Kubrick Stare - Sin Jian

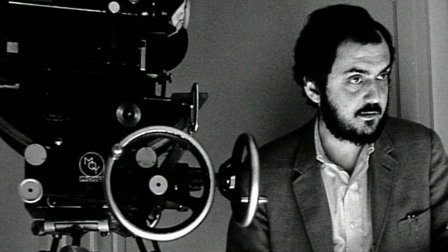Stanley Kubrick is undoubtedly one of the greatest film directors of all time.
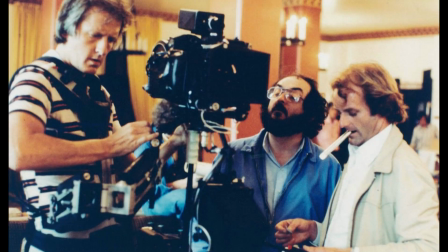Throughout his work in the movies, he has created a classic entry in almost every genre.
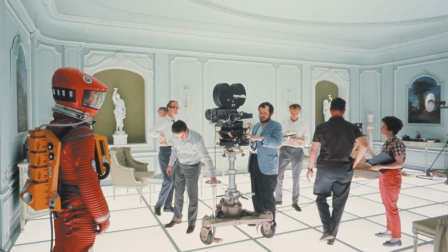Although he has left this world behind, his contribution to the film industry nowadays still is innumerable.
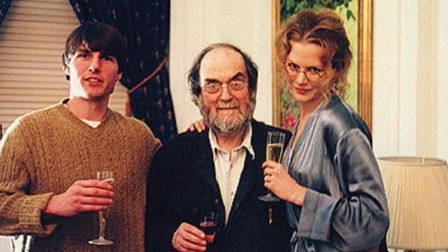Also, we might see many references to his directed movies in today's generation of movies.
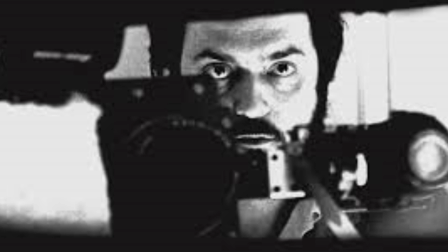In most movies directed by Stanley Kubrick,
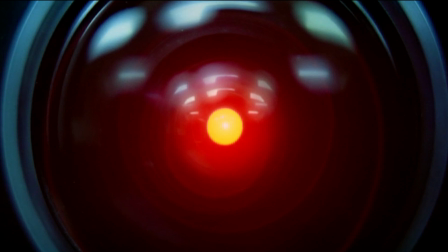there are applications of close-up camera techniques to convey different emotions of the character he created for the movies.
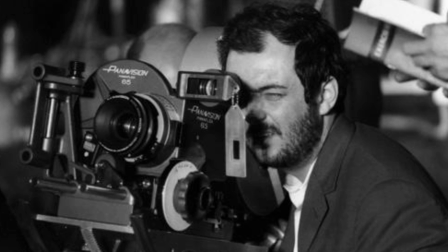However, another technique that specializes in Kubrick's style of filmmaking is the Kubrick stare.
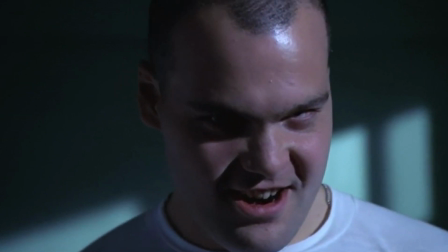It is defined as the act of looking at the viewer with a head tilted downward and eyes peering upward from beneath the eyebrows.
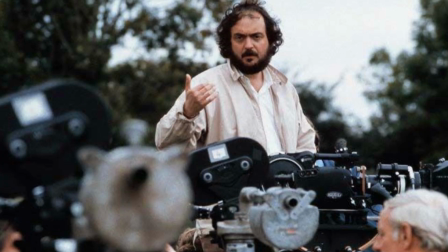In this video, we would take a look at several movies directed by him as examples that applied the shot technique.
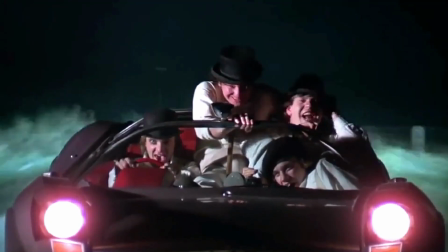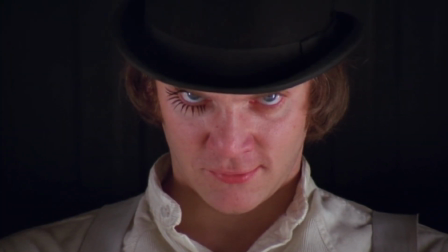In this opening shot of A Clockwork Orange, 1971, the performance given by Malcolm Dowell becomes one of the most symbolic of the Kubrick stare.
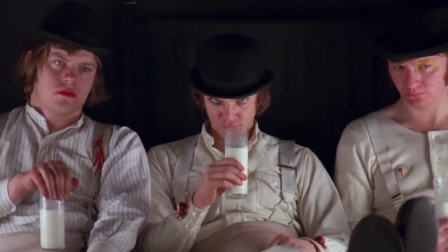The stare perfectly captures the weirdness of the character, and it turns the scene to be more compelling as the story goes on.
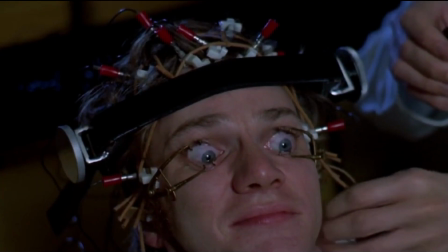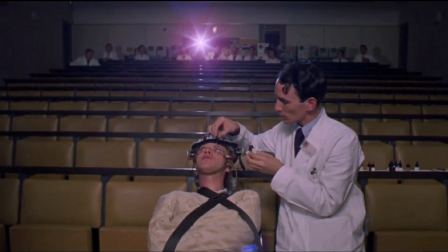You needn't take it any further, son. You've proved to me that all this ultra-violence and killing is wrong and terrible.
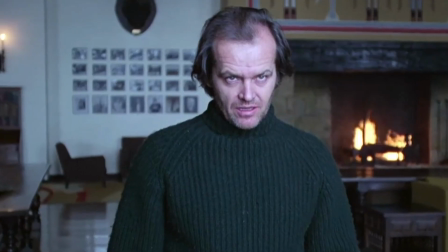Moving on to The Shining 1980. In this particular scene, it represents the transformation of the unstable emotions of the character.
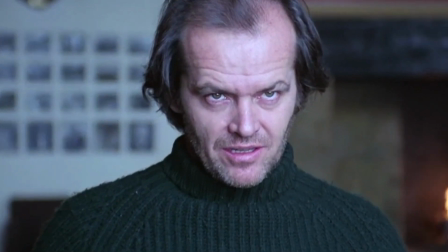The scenario gives the audience a predictable clue of where the bad phenomenon that would happen.
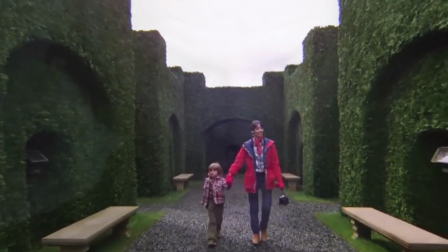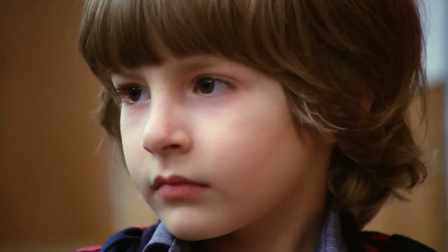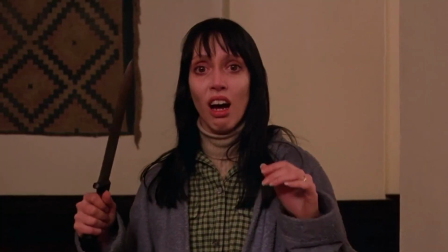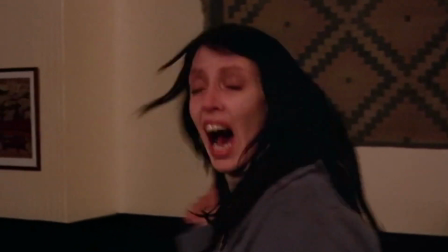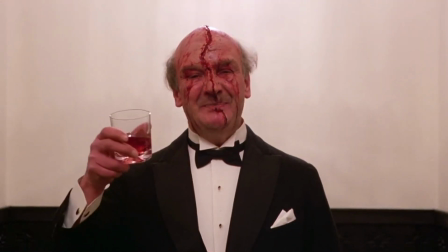Great party, isn't it?
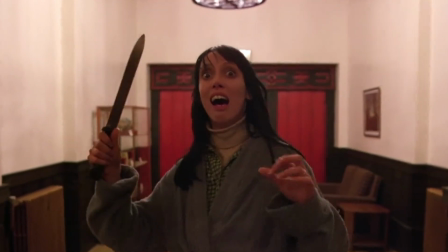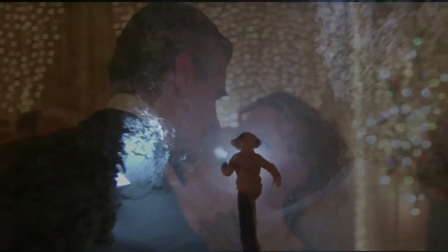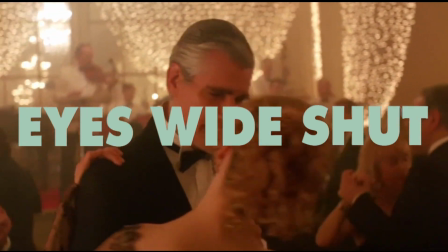The next movie is Eyes Wide Shut 1999. The movie involves a married couple facing several emotional issues in every first time.
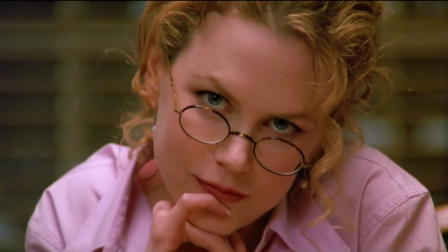It explores another side of society as the story goes on and how the movie's main character encounters a strange situation.
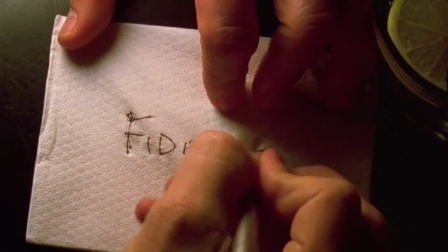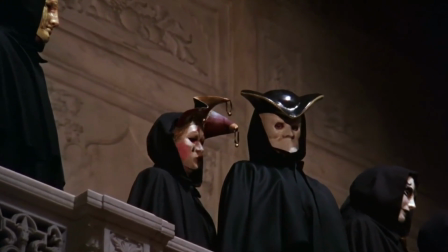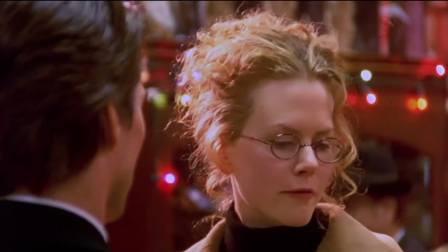Grateful that we've managed to survive through all of our
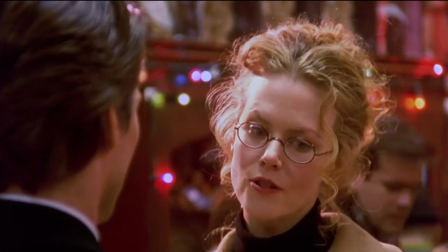adventures,
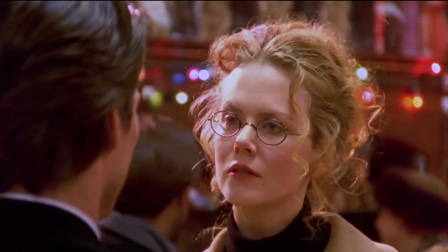whether they were real or only a dream.
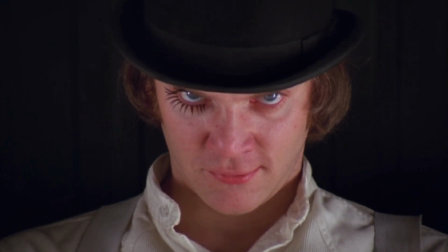With the introduction of Kubrick stare by Stanley Kubrick,
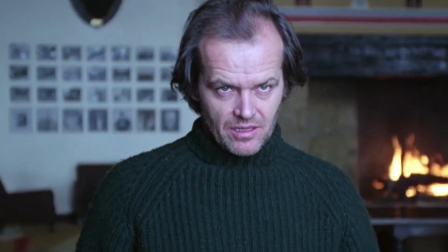we can see many nowadays movies apply the techniques shot to provoke the emotions of characters and to grab the audience's attention.
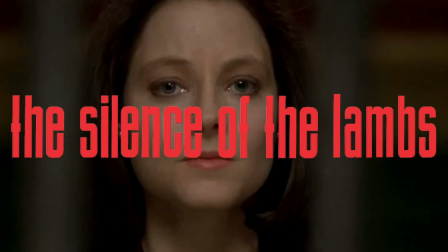For example, in The Silence of the Lambs, 1991.
After your father's murder, you were orphaned.
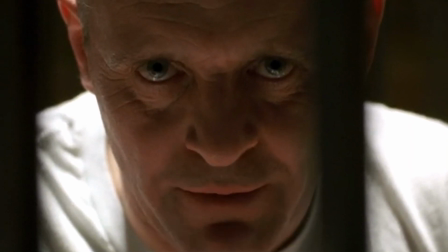You were 10 years old. You went to live with cousins on a sheep and horse ranch in Montana.
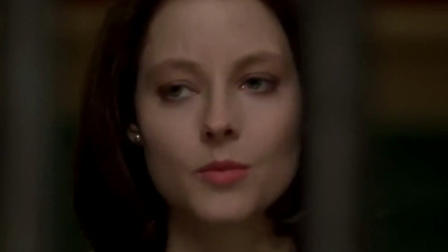And one morning I just ran away. not just, Clarice.
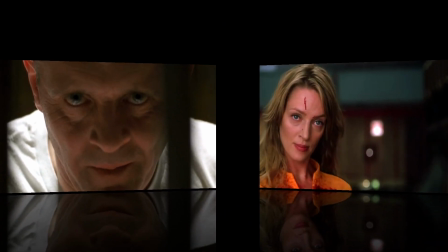What set you off? You started at what time?
Kill Bill, 2003.
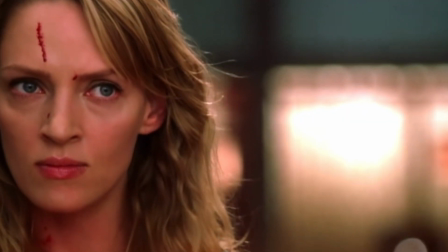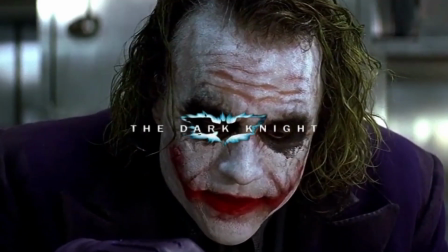And The Dark Knight, 2008.
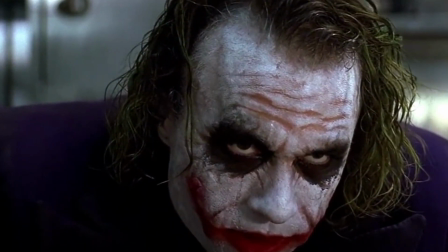I know why you choose to have your little group therapy sessions in broad daylight.
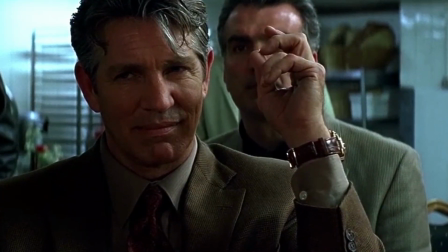I know why you're afraid to go out at night. The Batman.